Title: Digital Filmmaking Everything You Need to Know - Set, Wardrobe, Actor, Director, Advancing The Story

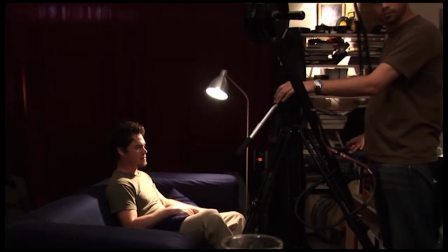back to back with the scene right before that where he was just laying down on the couch. We shot a couple more scenes that day.
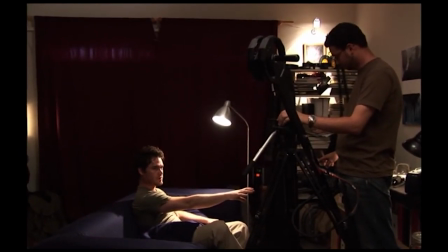This is our first day with David shooting. So we had to do quite a few takes because it was just our first day working together.
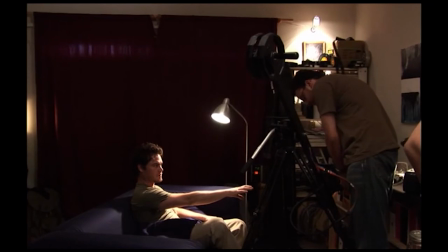We hadn't had a chance to do a lot of rehearsals. Essentially, we just hired him a couple days before that for this movie.
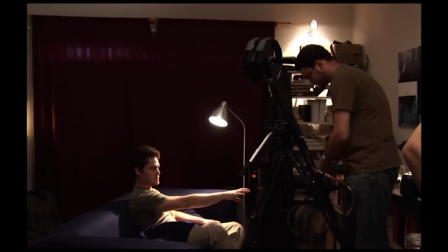And he did a great job this day.
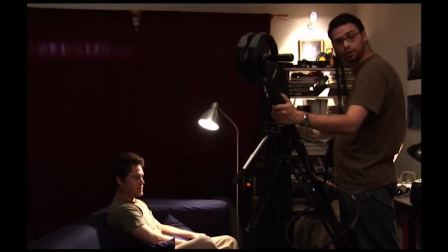He did an absolutely fantastic job for our first day on the set, not really knowing his character and entering right into it and, and just flying with it very, very well.
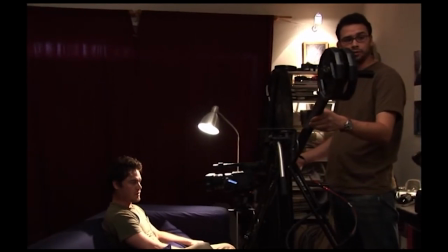But we'll see a lot of retakes here where we have to continuously back and forth,
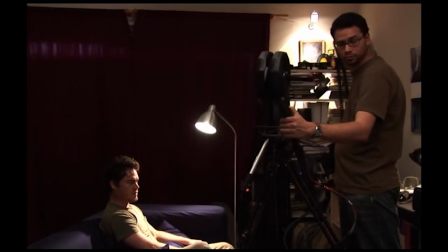kind of keep working with him and refining the character and getting him to really feel like
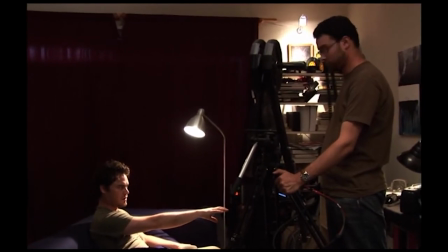Jake and feel like this is exactly happening to him as it was happening to Jake and not to David.
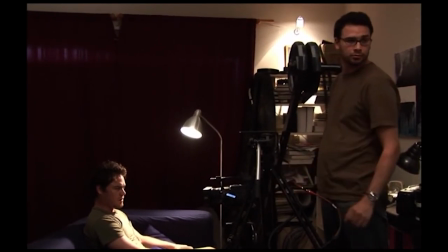And you'll notice that that will happen to you with your actors as well. I mean, you'll find that the first day, they really don't have the hang of their character yet.
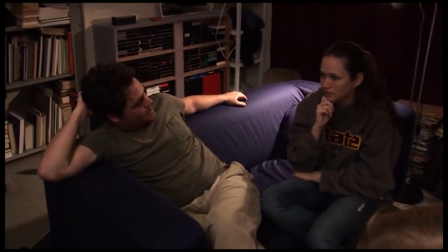And the more rehearsal that you do beforehand, before you actually arrive on the set,
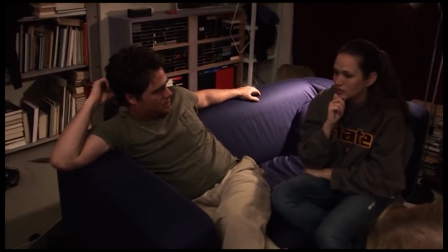the more of a prepared actor you're going to have to work with where you're paying people and you're
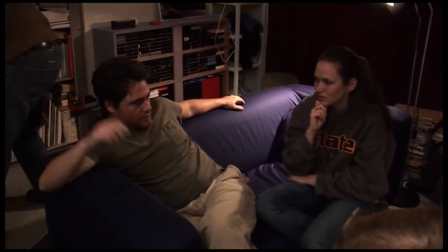renting equipment by the day and The more days that it takes you to accomplish what you're trying to do The
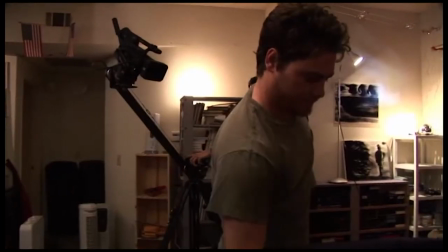more that you're going to run over budget So the more you prepare with your actor beforehand if you have time if you're able to do that
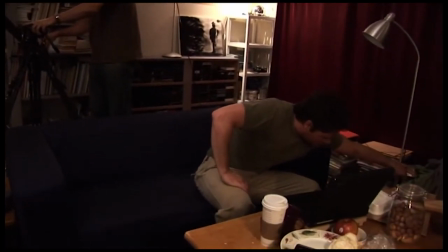The better it is going to be for you when you actually arrive on the set
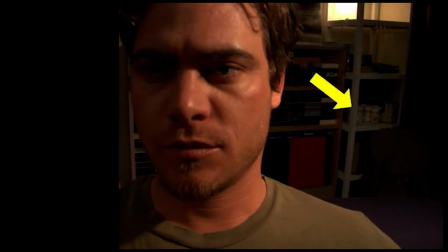So here's a shot that we put in to kind of illustrate how we change the background a little bit Here's one shot where the background has a lot of clutter in the back, but that doesn't really fit his personality because somebody else actually lives in this apartment.
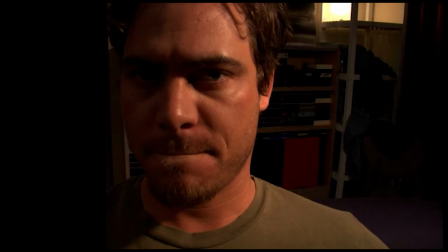And here it is where we actually covered it up with some clothing, those little paint bottles that, you know, he just wouldn't really have, I don't think, just not really fitting his personality. So we covered him up with some clothing to dress up the background real fast instead of having to move in all those actual bottles.
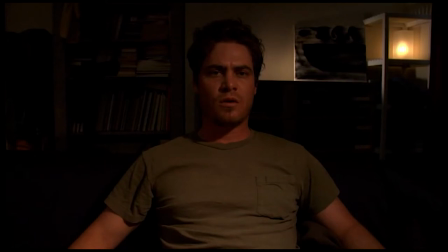You'll also notice that in the back behind him, All the videotapes are sitting on their faces with their backs facing us so that you can't see the titles. And as well, the spines of the books are all turned away from the camera. You can't see any of those as well.
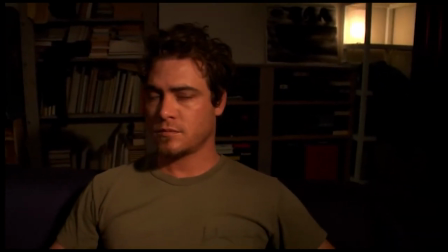Now, here's where we're actually going to do a little bit of lighting on him. You can see the lighting changing on him and as well as the background.
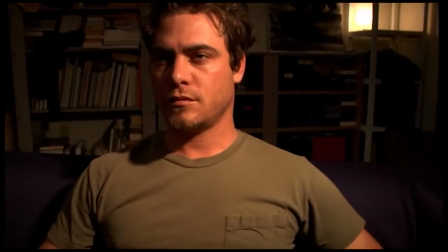Some parts of his face are burning out a little bit depending where we're pointing the spotlight, which is just that practical lamp.
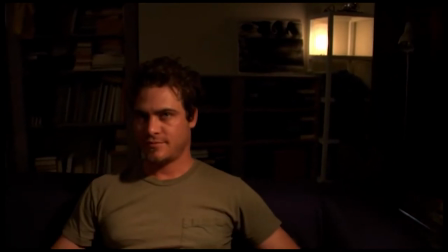You'll see it kind of changing on the top right-hand side of the frame. time. And we eventually arrive at a certain lighting that we like.
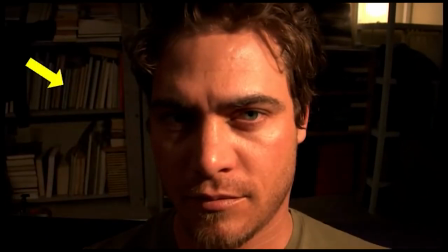And you can see the lighting on the background changing as we change the light on him. We don't want to over light the background and draw too much attention to that.
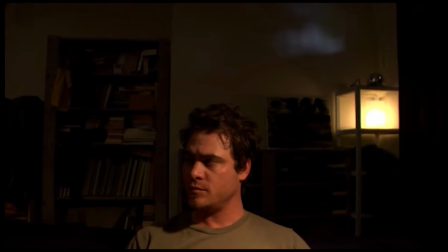We want to keep the attention on Jake himself. And eventually you'll notice here that the background light has been turned off.
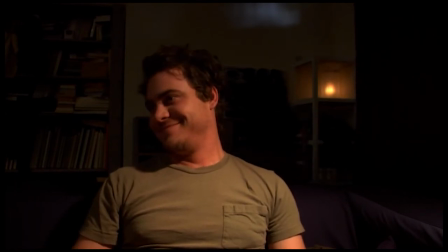And here it is kind of dimming back up and down until we found just the right illumination level that we were happy with.
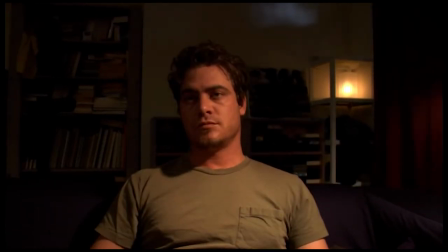So it's really nice to have things on dimmers. And there's on the right side, another practical that's being used to light the curtain. We actually eventually scrapped that because we thought it was just too over lit. It just didn't fit the bill. But that's another way to kind of make it feel like the lighting on the curtain is motivated from that background light itself.
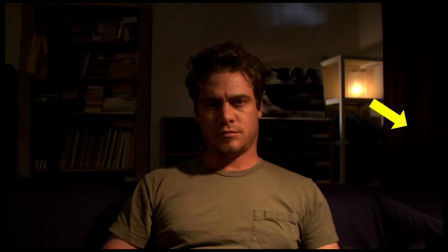Here's where we actually turned off that light on the side there because we just didn't like the way it looked. Here he is actually with his hand outstretched in the first take.
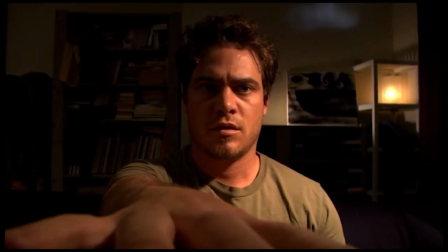And we're starting to work with him on the takes back and forth. The camera is sitting on a jib so that we can jib with him as he leans backwards.
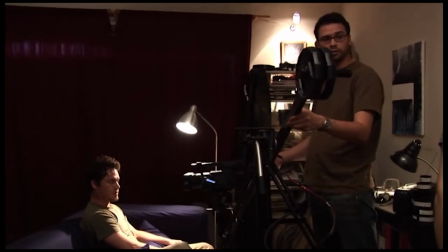You don't have to go in that far. Where? It could be a smaller move. Yeah, like that could be your max.
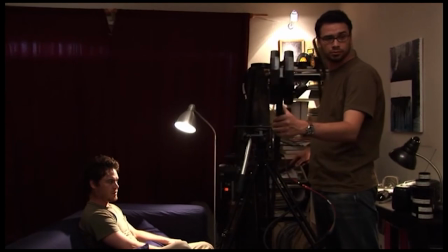You're in.
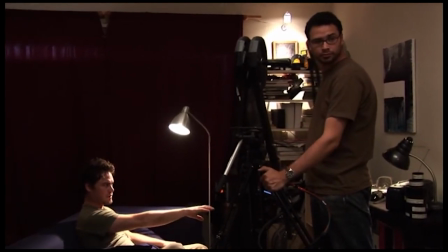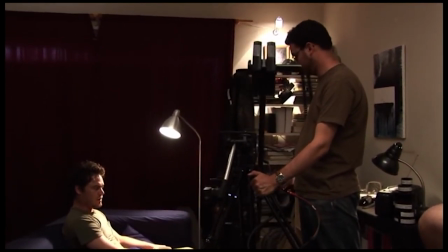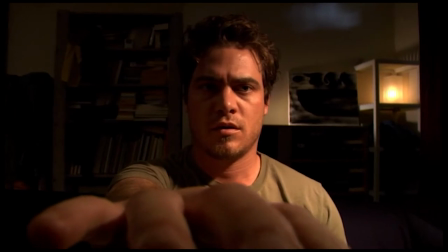And here I am actually telling him to raise his hand up a little bit and adjust it a little bit. And we pull the camera back and
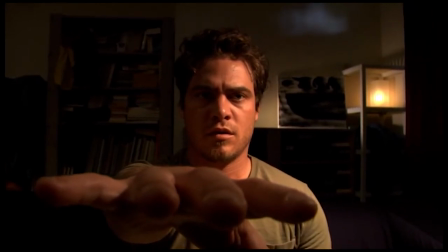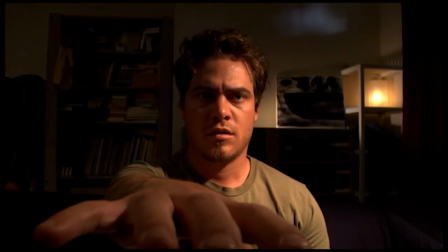we wait for him to get into character. He's starting to pant there a little bit more. Here we go. And then he kind of leans back and And then we lean the camera forward with him.
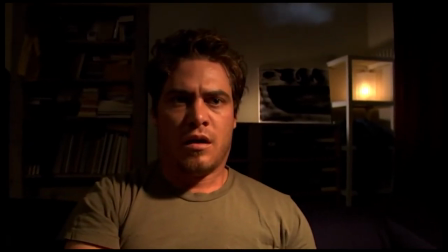It didn't quite work out this one time as a first try. And here he is adjusting his hand again.